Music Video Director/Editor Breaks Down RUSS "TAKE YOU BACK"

What's going on, guys? My name's Victor and I am a director, editor, VFX artist, and today I'm going to be breaking down Russ's new music video, Take You Back.
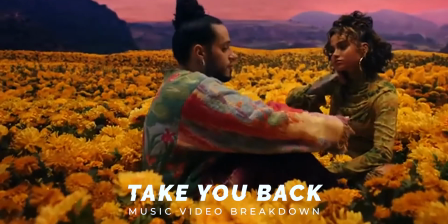So this music video was directed by Edgar Estevez, if I'm not pronouncing that wrong, and he did a really good job with it. So I wanted to walk through the music video with you guys and talk about how I think they accomplished some of these shots. So I got the music video right here on my phone and I'm gonna watch it and then we're gonna go over certain things that I see in there.
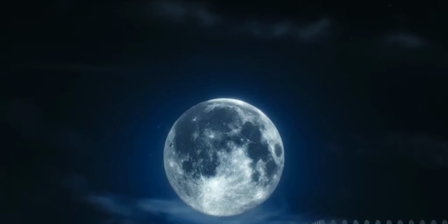[0:33]
So this opening shot with the moon immediately caught my eye. It looks super good, and here's how I think that they did this. So you can use a picture of the moon with a really good zoom lens, so it's really big, you mask it out and you put it into your space, but you don't want to just put it in there. You can do a couple of different things. If your shot has motion, you can track a certain object in there to make it stick to that object,
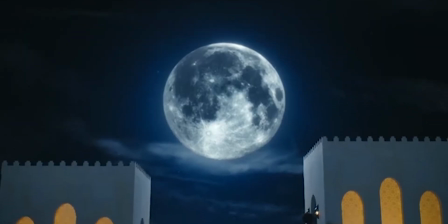[0:58]
but you have to think about what looks real. And in this video, you can see that the foreground buildings are coming down and kind of passing the moon. So if I were doing this effect, I would put that moon in there and then I would just keyframe its position in relevance with the camera movement so that it looks natural. Another thing I think they did to make this moon look really good is adding that subtle glow, that blue aura coming off of it.
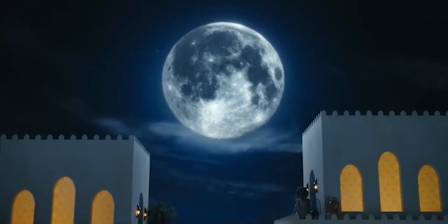[1:24]
And then on top of that, they put the cloud behind the moon to show that it's actually giving off light onto something. You can see that the cloud is light and it starts to get darker as it moves further away from the moon, just creating more realism to it, makes it more believable. The moonlight is supposed to be the key for the subjects in this shot, meaning the main light.
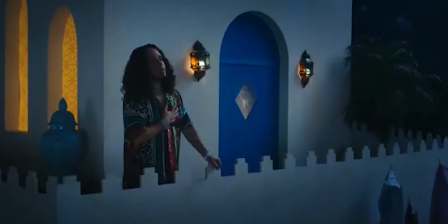[1:44]
So that means that on set, whatever lights they're using to key the subject, they need to match it with the color of the moon.
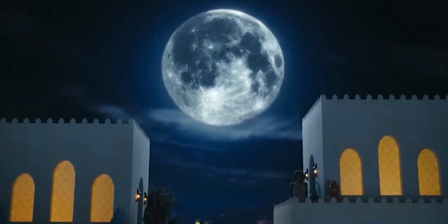[1:52]
So I'd imagine that out of frame, you have two lights that are being diffused and keying the subjects. Whoever designed the set did a really good job with this, but I would imagine that this entire music video was probably shot in a studio with green screen access and just the ability to build bigger sets.
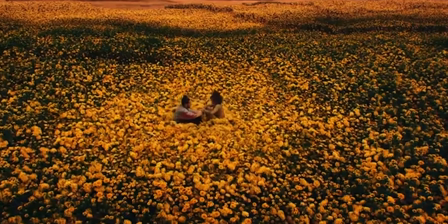[2:09]
All right, on to the next scene. We've got Russ and Kehlani sitting in a field of flowers.
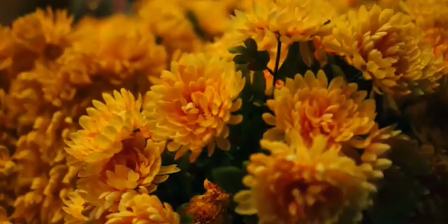[2:13]
Now the background, I would imagine, is all green screen, but the way that you help sell this stuff is by putting in actual elements. So on the studio, I'm guessing that they're actually sitting in a bed of flowers. Now how big that is, not too sure. When you combine real elements with your green screen footage, it really helps to bring it all together.
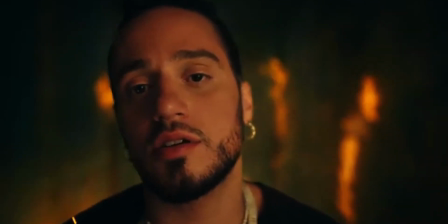[2:33]
And then on this next scene, you've got a close-up of Russ and then a close-up of Kehlani, and it looks like there are some fires behind them.
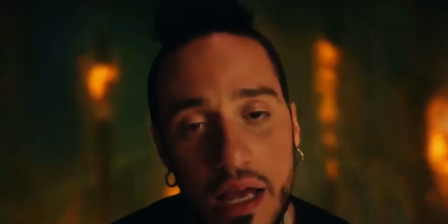[2:41]
And this is another good way to make green screen look real, is by blurring the background.
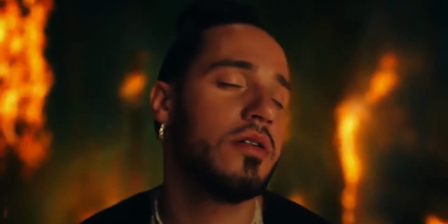[2:46]
Because naturally, if you were filming someone up close and with a low aperture, it would just blur the background. So your flames don't even have to look super real or super convincing at all. As long as you're matching the lighting with the setting, then that is going to come across as realistic.
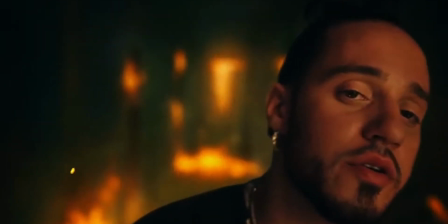[3:03]
You can see that they've added the fire, the ember elements, and then also the heat wave. So that looks real.
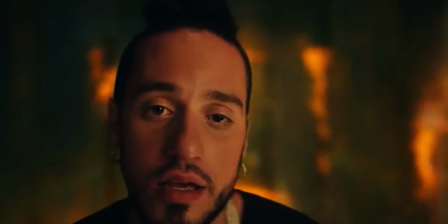[3:09]
And then you can see a subtle flicker of the fire on the face. And I actually just did this recently in one of my music videos. I had a light off to the side that was shining a warm light out,
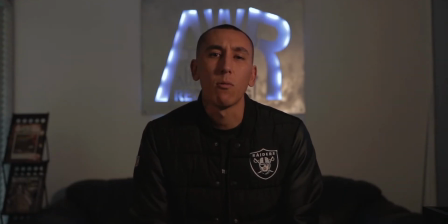[3:20]
and then I had a golden bounce, and I'm just bouncing that around the room, threw in the fire elements, threw in the ember elements, and then also threw in the heat waves. Now in this next scene, you've got Kehlani reverse falling off of an icy mountaintop. And the way that you would achieve this kind of look is, once again, you have your artist on a green screen, have them do this motion that she's doing, and then you would combine it of footage of that background.
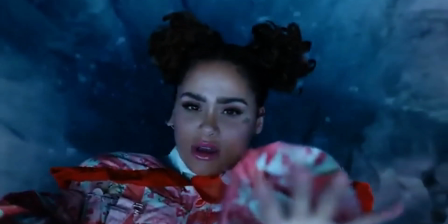[3:46]
So if you had a drone, you could fly the drone down and then either reverse it or keep it normal,
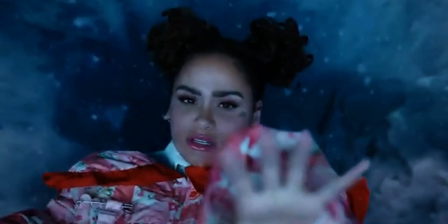[3:51]
but then also you can see the snowflake elements are also going in reverse, so that also helps sell the effect. And then when she goes to grab his hand, she's probably just sitting off frame, like just crouched down, and then comes up and grabs it.